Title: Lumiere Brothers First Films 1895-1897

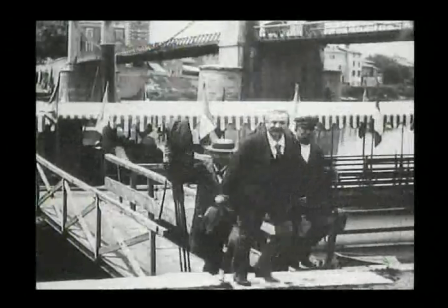4:35 It was shot on the morning and shown to the people in the evening, creating a big impression.
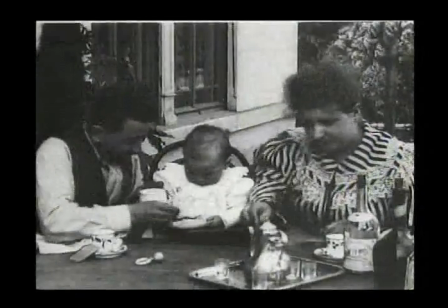4:43 And the news spread up. The camera of the Lumiere brothers was working.
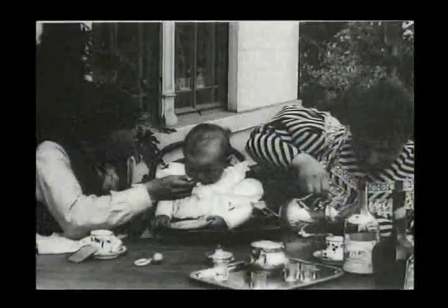4:48 This is called Baby's Tea Time. On the left, Auguste Lumiere, the brother of Louis.
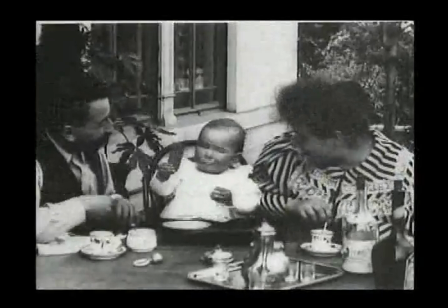4:55 On his right, Marguerite. On the extreme right, a bottle of cognac. It's a French baby.
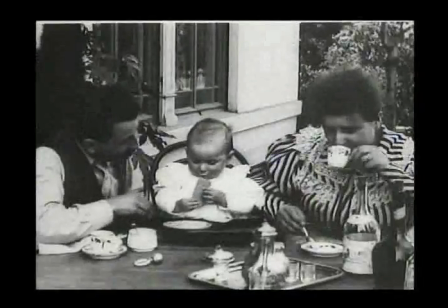5:00 And behind,
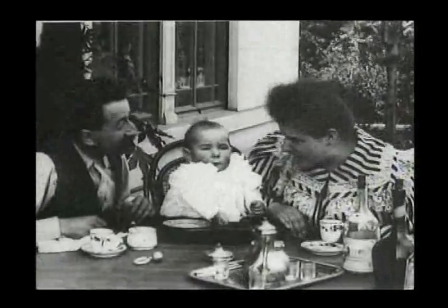5:04 what impressed most the audience at the time, the leaves moving, the wind in the tree.
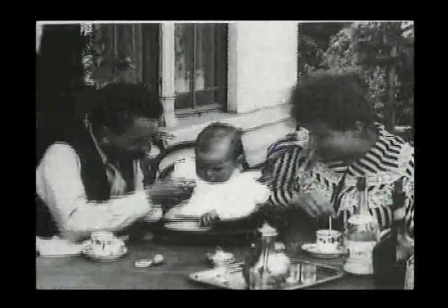5:13 The Lumiere did the first film and the first remake and the first home movie.
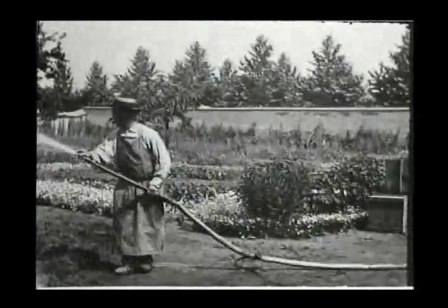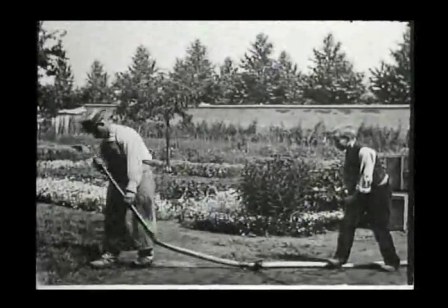5:24 This is the first comedy. It's so well known that it doesn't have to be commented.
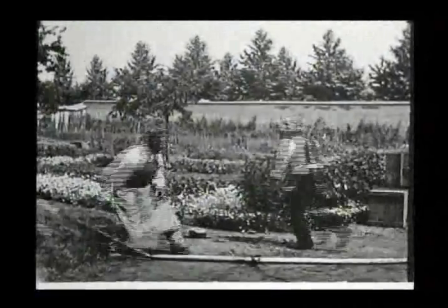5:32 It still gets a lot of laughs today, so you just must imagine what was the
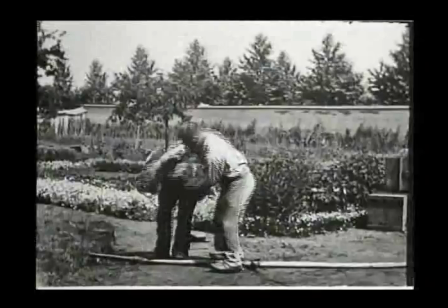5:39 reaction of the people who saw it December 28,
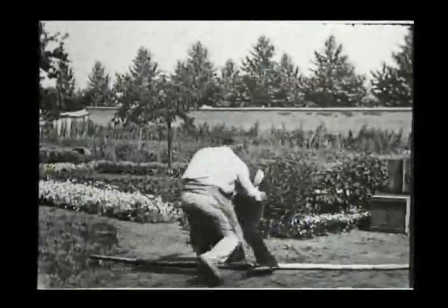5:44 1895, because it was part of the 10 films shown
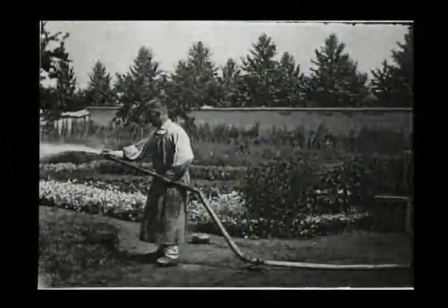5:50 in the Hotel Scribe.
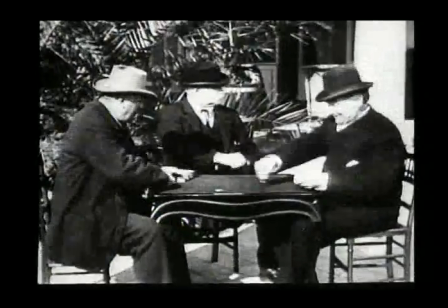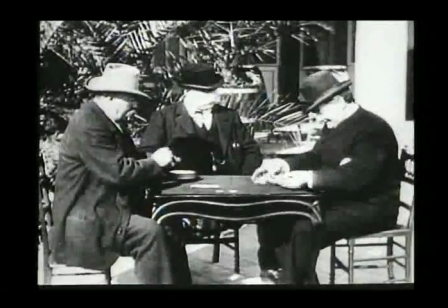5:58 This is called the card game. On the left, the father of Louis and Auguste, Antoine.
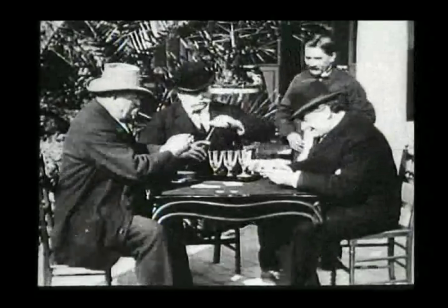6:03 In the middle, Mr. Vinclair, the father of the two daughters who married the two Lumiere brothers.
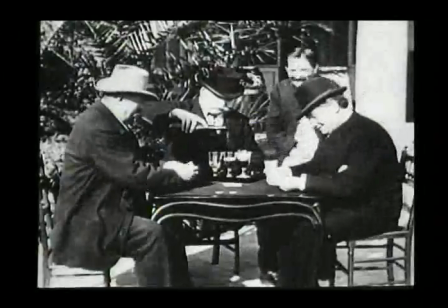6:11 He's serving and drinking his own beer, the beer he's making, because he's a beer maker.
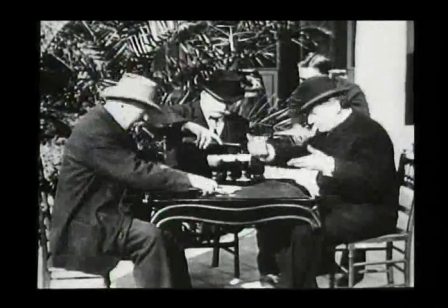6:17 It's the first commercial. On the right, a character who is that Lumiere introduced in many films,
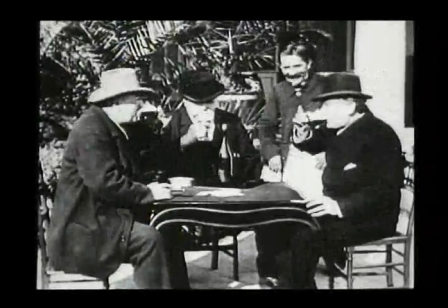6:25 the waiter who is overacting, let's say, and who is commenting the film to show that it's funny.
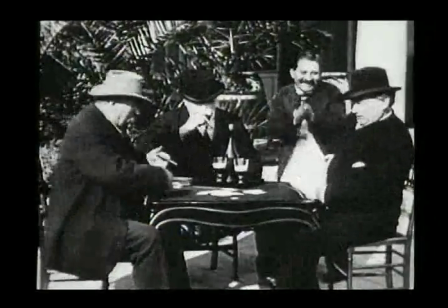6:32 On the extreme right, Félicien Trémuel, that we will speak of him later on.
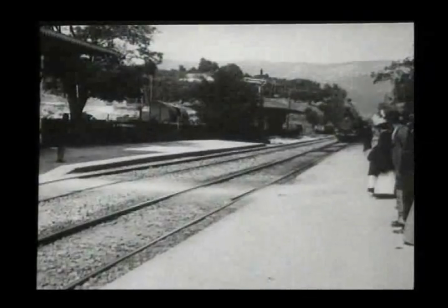6:40 This is the first masterpiece.
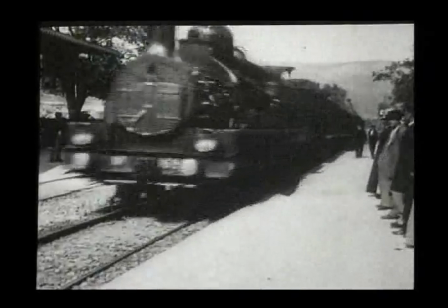6:44 It was not part of the first 10 films shown on the 28th of December, and this is the first horror movie.
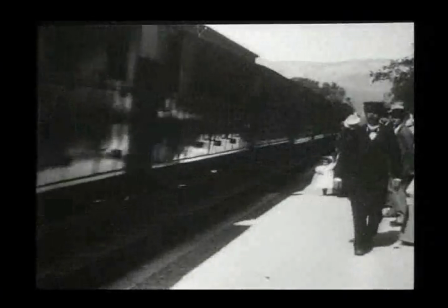6:50 It's coming off of the train in La Ciotat, shot in the south of France.
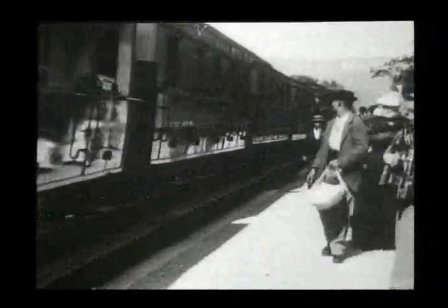6:55 I mean, look at the use of diagonal, of perspective, the striking composition,
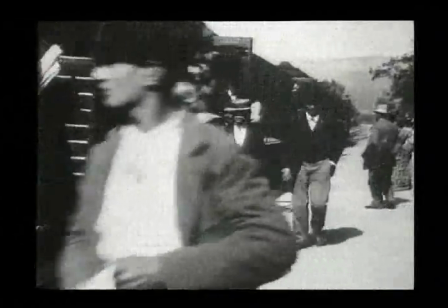7:01 very, very, very modern, and a great use of the black and white.
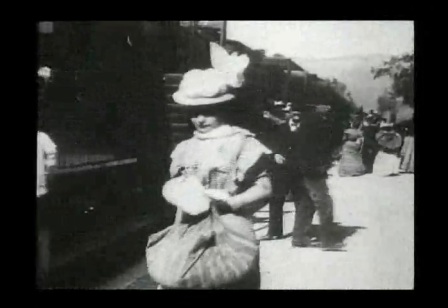7:06 Louis Lumiere was a very good photographer, and he knew how to compose an image,
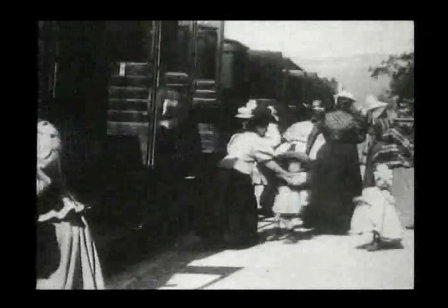7:12 and this is one of the first proof that of his immense talent, because what we want to celebrate in the montage is the Lumiere,
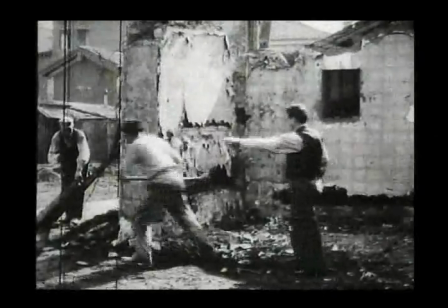7:21 not only as inventor, but as filmmakers. This is Auguste giving orders.
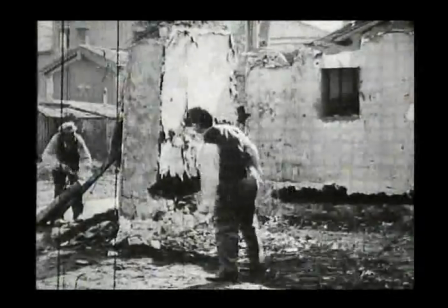7:28 They are demolishing a wall. The film is called The Demolition of the Wall.
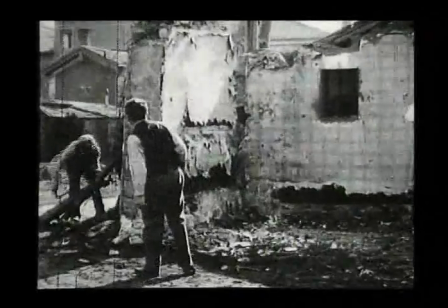7:34 And it was planned to be a
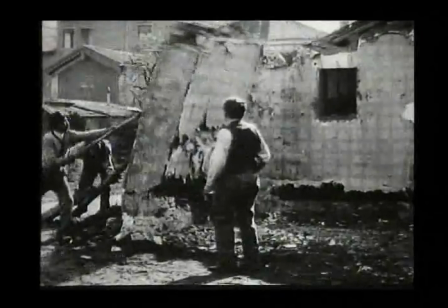7:39 documentary, maybe a little acted, but then an accident happened. Look.
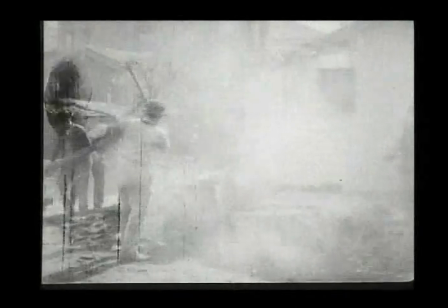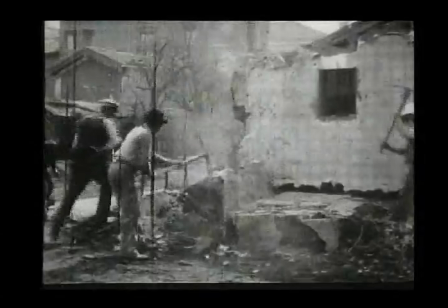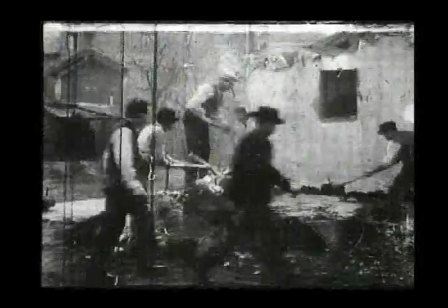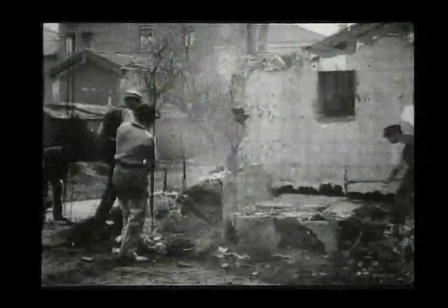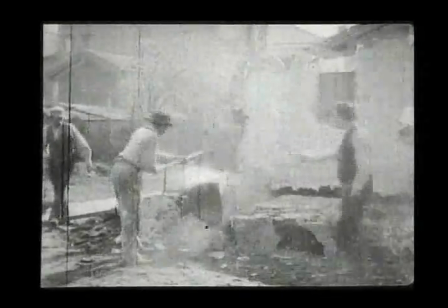8:12 By rewinding the film,
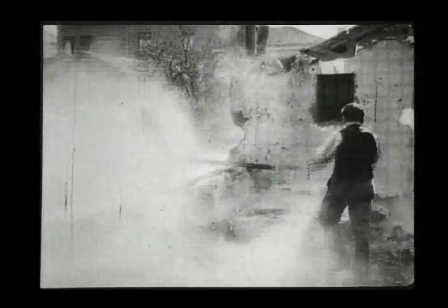8:17 one day the film was projected backwards, and that created an enormous shock with the audience.
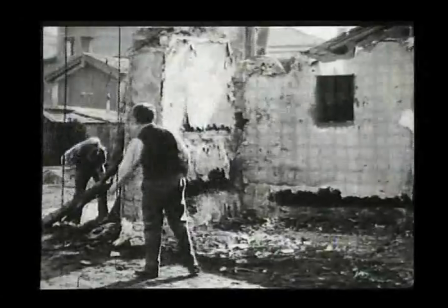8:23 Louis Lumiere decided to use that accident and exploited the film like that in his later program.
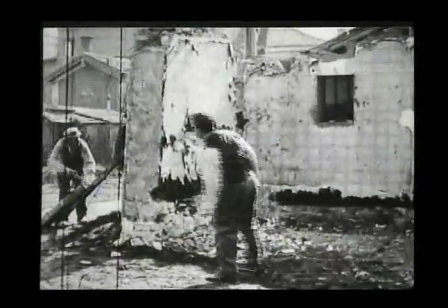8:32 I mean, he was a filmmaker that time.